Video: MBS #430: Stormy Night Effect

Welcome back to Mac Break Studio here in Prescott, Arizona, in my living room with Mark Spencer. And we're going to look at some really cool effects that he's been playing with. We're going to create a dark and stormy night out of nothing. Out of nothing? Out of nothing, yeah. Is it dark and stormy night? Is that a reference to something? It may be. All right. Now, I was originally building this in Motion. I was doing a Motion tutorial, but I discovered it was actually easier to do in Final Cut Pro. So this is a little bit of compositing animation in Final Cut based on some things that are built into Final Cut that made this go much faster than it would have been in Motion. It uses Motion because all of the titles, transitions, effects, and generators in Final Cut come from Motion, but it's all done right in Final Cut.
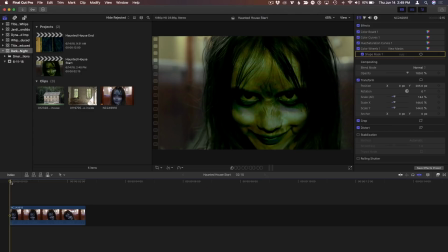So let's take a look here, okay? So I have this shot here, this very scary girl in a scary place. And I need an establishing shot to get into. So I've got a little horror movie going on, right? But I need an establishing shot of the outside. So I need a scary house at night in the rain.
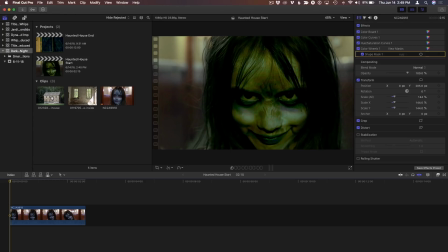So I went to some stock photos. This happens to be from Pond 5.
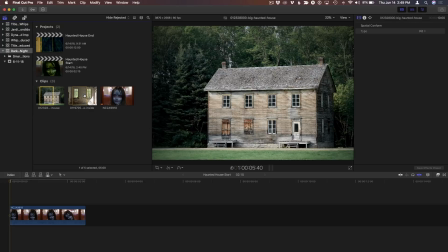And I found this house and I found this interior, neither of which look particularly scary. They're not at night and it's not raining. But we're going to make it work. So that's the whole idea, is how you can take some stock photography. By the way, these two together cost $13. I bought them. But we're going to create something out of them.
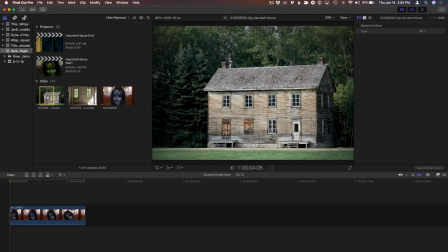So the first thing I want to mention is, you know, when you add a still to the timeline, I don't know if you find yourself needing to do this, but constantly going into the inspector and changing the default fit to fill. Yeah. Because aspect ratio doesn't match, so either it'll be a pillar box or letter box. So guess what? You can make that change in the browser before you bring it in the timeline. And you can do it on a bunch of them at once.
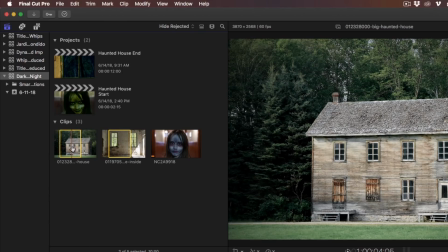So I'm going to select both of these. You could select all your pictures by selecting the Stills Smart Collection.
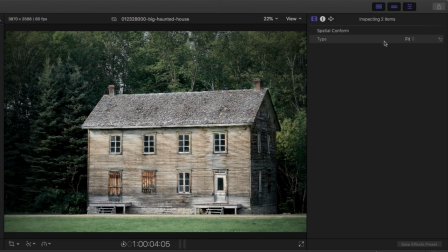Select them, and in the inspector, I'm going to change the spatial conform to fill.
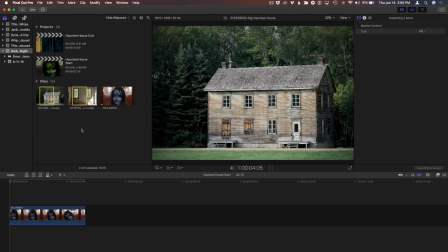And now when I add these to the project with E, they will already fill the screen.
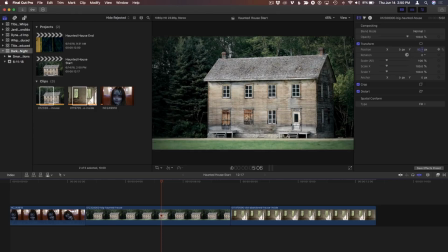Oh, that's way better. Now, you may want to change their position in this case in Y. We've got a little extra room in Y, so I can show a little bit of that grass there. And for this shot,
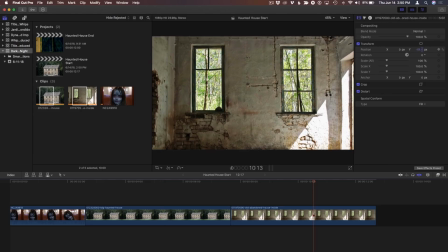we could also move it up and down to reframe it a little bit, but we don't need to make that change.
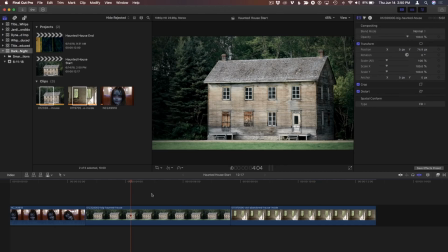So one little thing there. I'm also going to change the duration. I'll select them both, Control D, 6 period, to make them 6 seconds long each, which is, I think, about how long I want. So it's a long establishing shot.
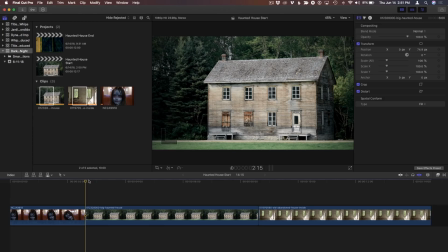Well, there's a lot going on, and there's going to be a lot of buildup. Right. So it's important to set the suspense, build the suspense here. So the first thing I'm going to do here is hide the browser, Control Command 1 to give us a little more space, and I'm going to go to our effects browser.
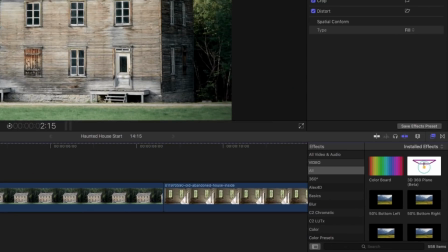I'm going to get some effects. So Command 5 brings up that effects browser, and I'm going to search here, rain. And right away, we get some rain. Film grain. Film grain. Almost. But we get rain. So with this clip selected, I'll tap C to select it.
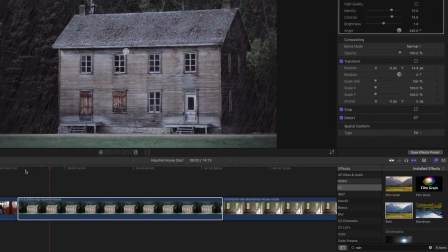I'll just double click. And we immediately have some pretty convincing rain.
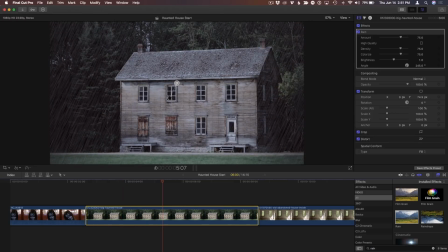Not only that. Did it change? It looks like it changed the tonality of it. Yeah. So I'm going to make the rain go straight down, because I just think it's a little more evil somehow to have straight rain.
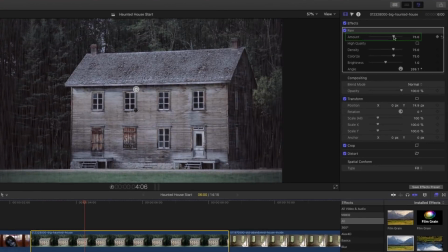Down rain. Yeah, straight down rain. And we can adjust the amount here. I want to crank it up quite a bit. And we've got, sure, high quality. Why not? Oh, no, that I don't like that. It's a little shower.
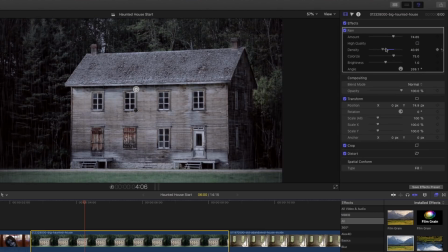Yeah, that looks a little crazy. The density of the rain, maybe drop it down a little bit. The colorize, that's what added that color. I really kind of like that, so I'm going to use that. Yeah. And the brightness of the rain, I don't want it too bright. Yeah. I want everything to be kind of dismal. So one quick shot, we've got some nice rain going on our scene, and we've made it darker.
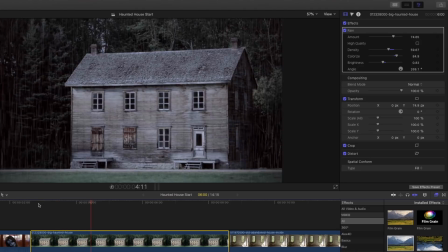It kind of looks not like midday anymore, but a little more towards evening anyway. So now I want to make it look more like night than it does now.
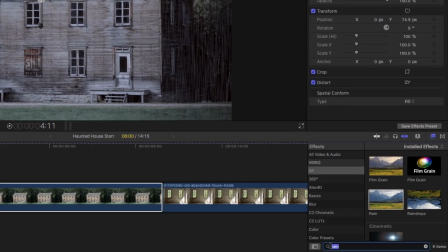So I'll go ahead and type night in my search field here.